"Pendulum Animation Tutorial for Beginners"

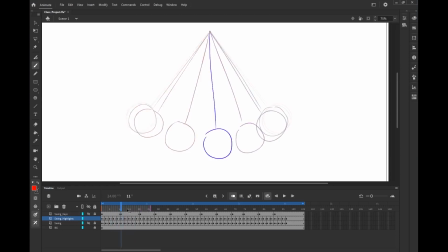489s
You can see that during the ends of each of these swings, there's a lot more drawings here versus when it's in the middle. And this is going back to what we were talking before about timing. When our pendulum is at the tip of its swing,
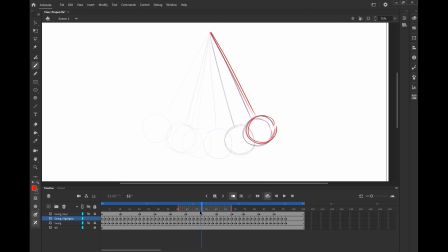502s
it's going to be slowing down because it's the momentum of its swinging through one position to another is now suddenly fighting gravity. The momentum has to go up against what it was going up with before. The gravity is now pulling back down on it and forcing it to go back in the other direction.
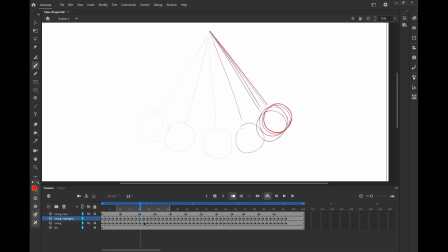519s
So that momentum that we started with is bringing us over from one side to the other, bringing us back again, and as this is going on, the gravity is pulling on it the same amount, but the momentum is going down, so it's only able to fight off this for so long.
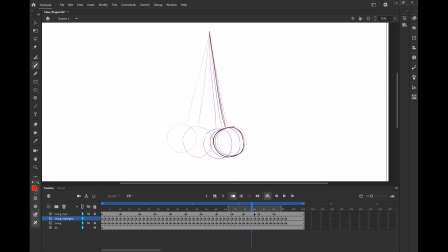537s
So now, going into another position here, till eventually it comes to a stop. And now I'm going to go ahead and play this one more time, but without the highlights selected. Let's see here.
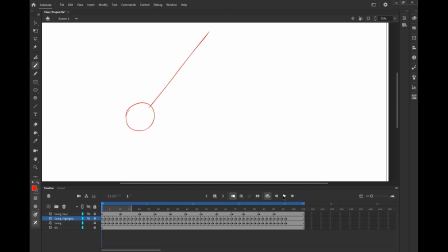Alright, so something I'm noticing is I have actually had an issue with when I was making this file earlier where we have some highlights that are still this red color or the blue colors,
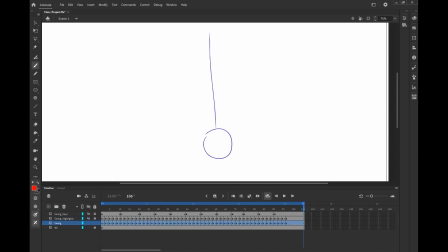569s
and one way we can actually go through and fix that is if I highlight everything, I can go through and click this black color. I can go through here, and any layer that is still red, what I can do is I can actually highlight it, click this black color here, and it will change the color of our layer to black.
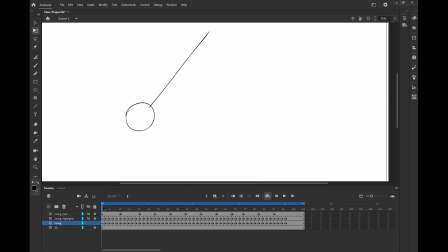589s
You can do this for existing animations or for any animations you're currently working on. If you want to change a color of something, you can go through, highlight the object, and change that color. This was something where when I was making the file earlier, I believe there was an issue with certain layers weren't locked that I thought were locked, which can happen from time to time.
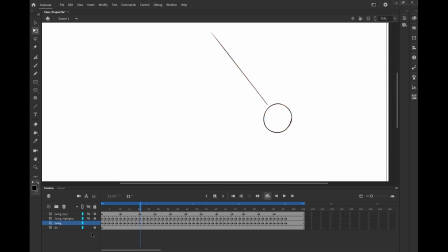608s
There's nothing wrong with that. You just go through and change these here. And now that I know all the other layers are locked, I know it's not going to be affecting the rest of my animation. And I'm going to go ahead and speed up past this real quick, and I'll show you what it looks like when it's all finished.
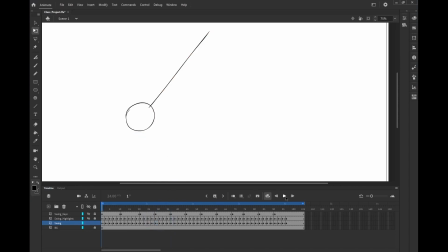625s
Alright, so I am here again with the project file. I've gone through and made all of the key drawings the same color, so that way it's not too jarring when the animation is playing back.
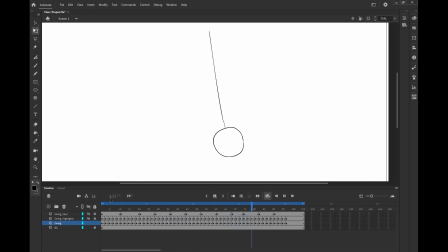638s
Again, as you can see here, the computer is showing it at about 4th or 5th of the playback speed. And what I've gone ahead and done is I've gone ahead and rendered out a version that has all of our different layers together.
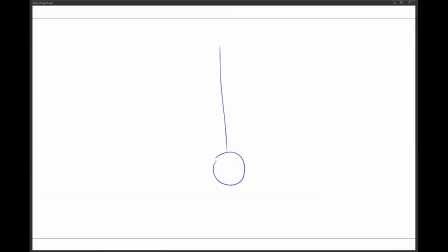653s
And let's see here, pull that up real quick. Now this animation example is going to be what happens if you render with all of your layers still together. Even if a layer is hidden in Adobe Animate, it will show all of them at once. But this should give you a pretty good idea of what the speed of our pendulum swing looks like.
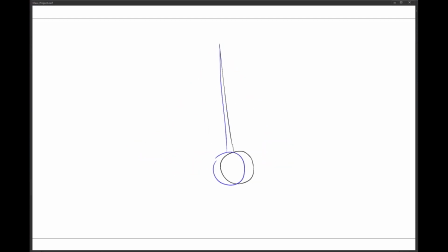671s
So as you can see, with all of the different layers all together, it looks pretty natural, pretty believable. And this is because of all of our different things we've been talking about all coming together at once. The timing, the arcs, the gravity affecting everything, the easing in,
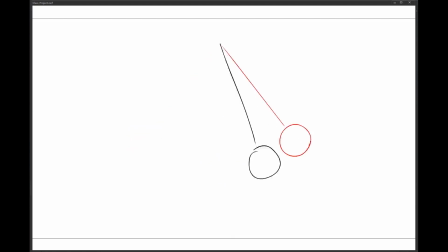686s
the easing out, all of that comes together, and you can see how our different keys are affecting things here. Now I'm going to go through real quick, and I'm going to play back things one more time, but I'm actually going to go into the class project file and delete the other layers that we don't need.
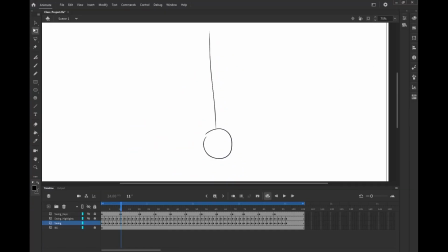Okay, so when I'm doing this, I'm actually going to go through, I'm going to do File, and I'm going to do a Save As, because I don't want to work destructively where I get rid of things.
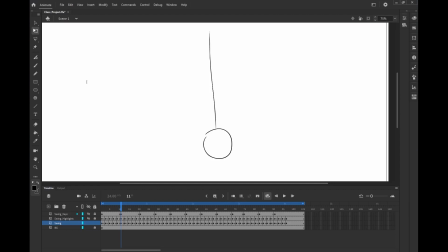719s
I'm going to call this class project, let's see here, let's call it class project 2. So I save, and as you can see up here, class project _2. And what I'm going to do is I'm going to get rid of some layers here. So I want to unlock and unshy these so I can see what's what.